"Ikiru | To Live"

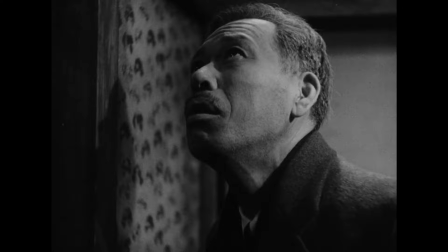(4:25)
But the reason Akiru is my favorite film of all time is because it's not just the misery of life, but the beauty.
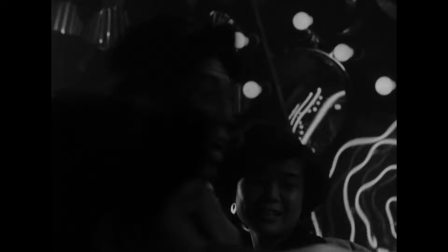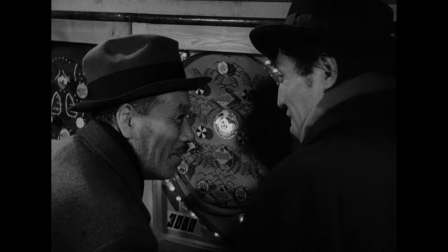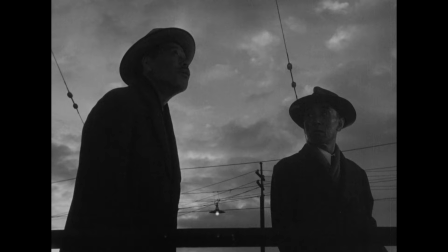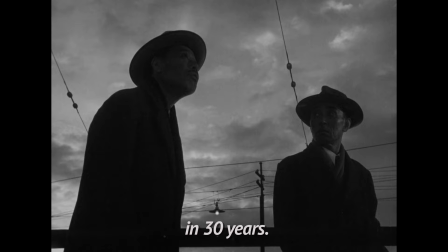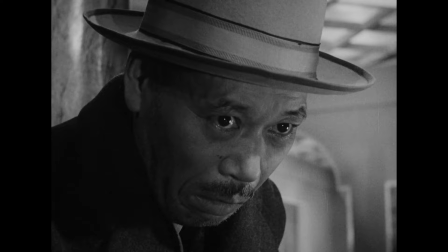(4:59)
Our protagonist transforms from a sobbing, soulless mummy to someone who builds a park in the middle of Tokyo.
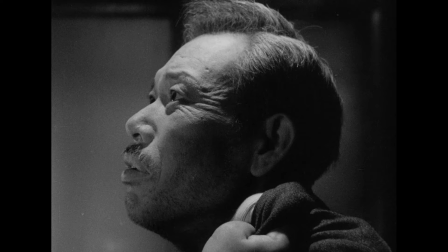(5:08)
Despite all the red tape, despite all the challenges, that's why I love this film.
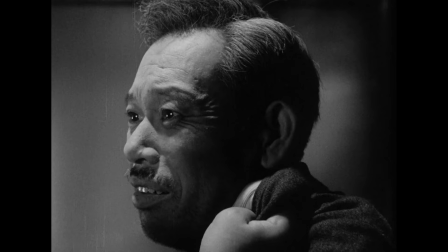(5:14)
It's not just the story about the failings of post-war Japan It's about a man learning to live
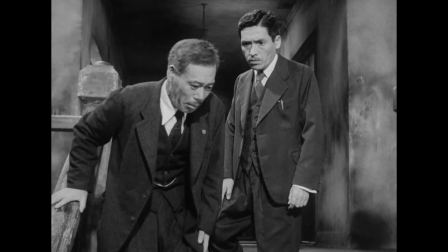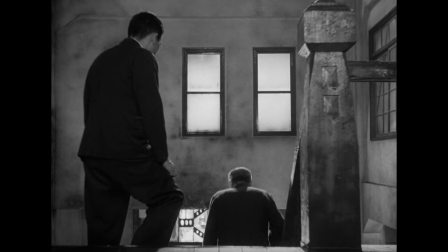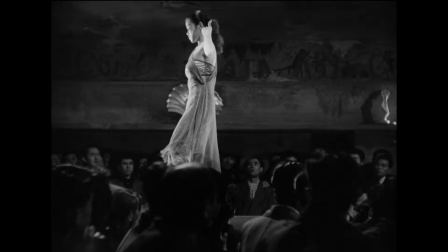(6:13)
Balancing the light and dark themes of your story can go a long way to getting the audience on your side,
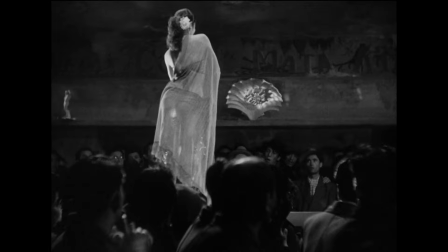(6:19)
but you won't get anywhere unless your actors are good enough to elicit sympathy.
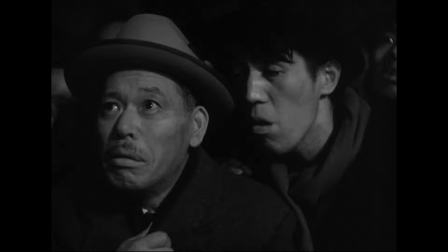(6:25)
Luckily, Takeshi Shimura gives us a tour-de-force performance as Kanji Watanabe.
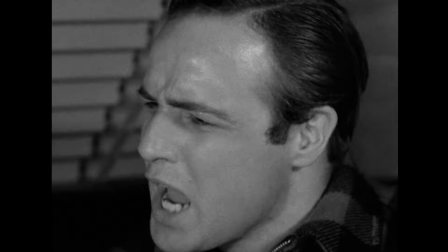(6:32)
well let me explain akiru released in 1952 before
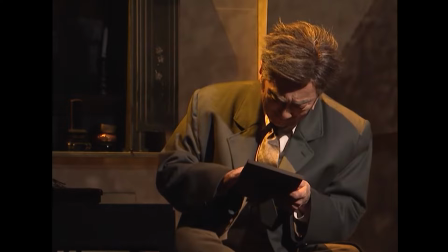(6:38)
marlon brando gave rise to the theatrics we know today so the performances are more reminiscent of theater
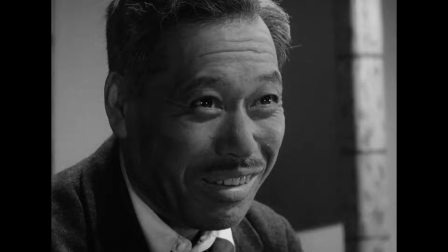(6:45)
or silent film and somehow it works exaggerated faces
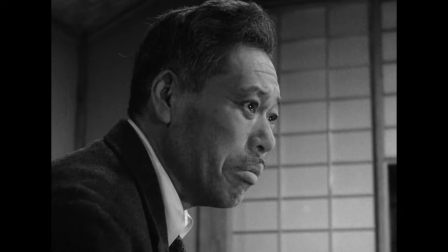(6:52)
and dialogue that would normally feel out of place make up the life-breathing fabric of this film.
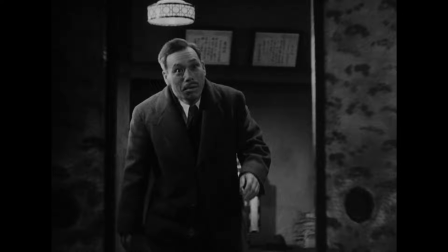(6:59)
I feel the pain in his eyes as he sings a song from his youth.
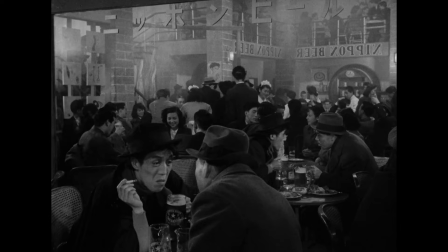(7:04)
I feel the struggle for connection when he throws himself at his son's steps.
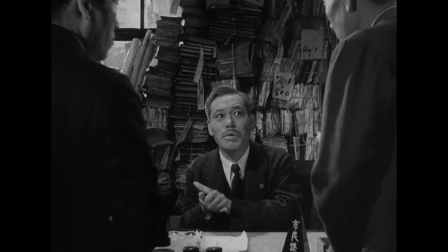(7:10)
It's goofy at times, but it just makes it all the more endearing.
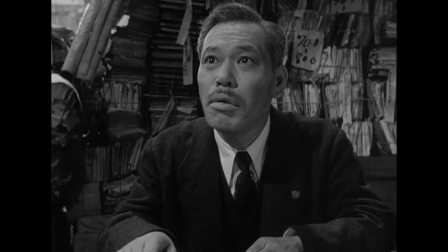(7:17)
And our attachment to Watanabe is the reason that seen in the snow is so touching
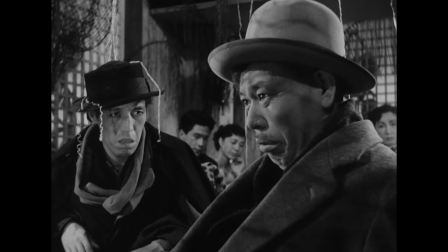(7:23)
at the start the song was a lament of a life unlived
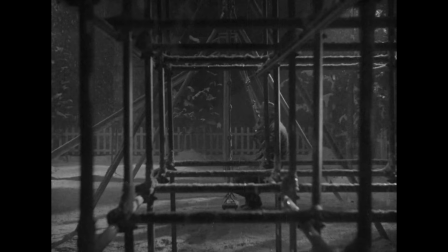(7:29)
but now with the park built it's acquiring affirmation that
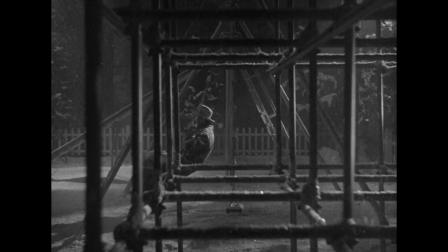(7:34)
with what little time we have left we too can change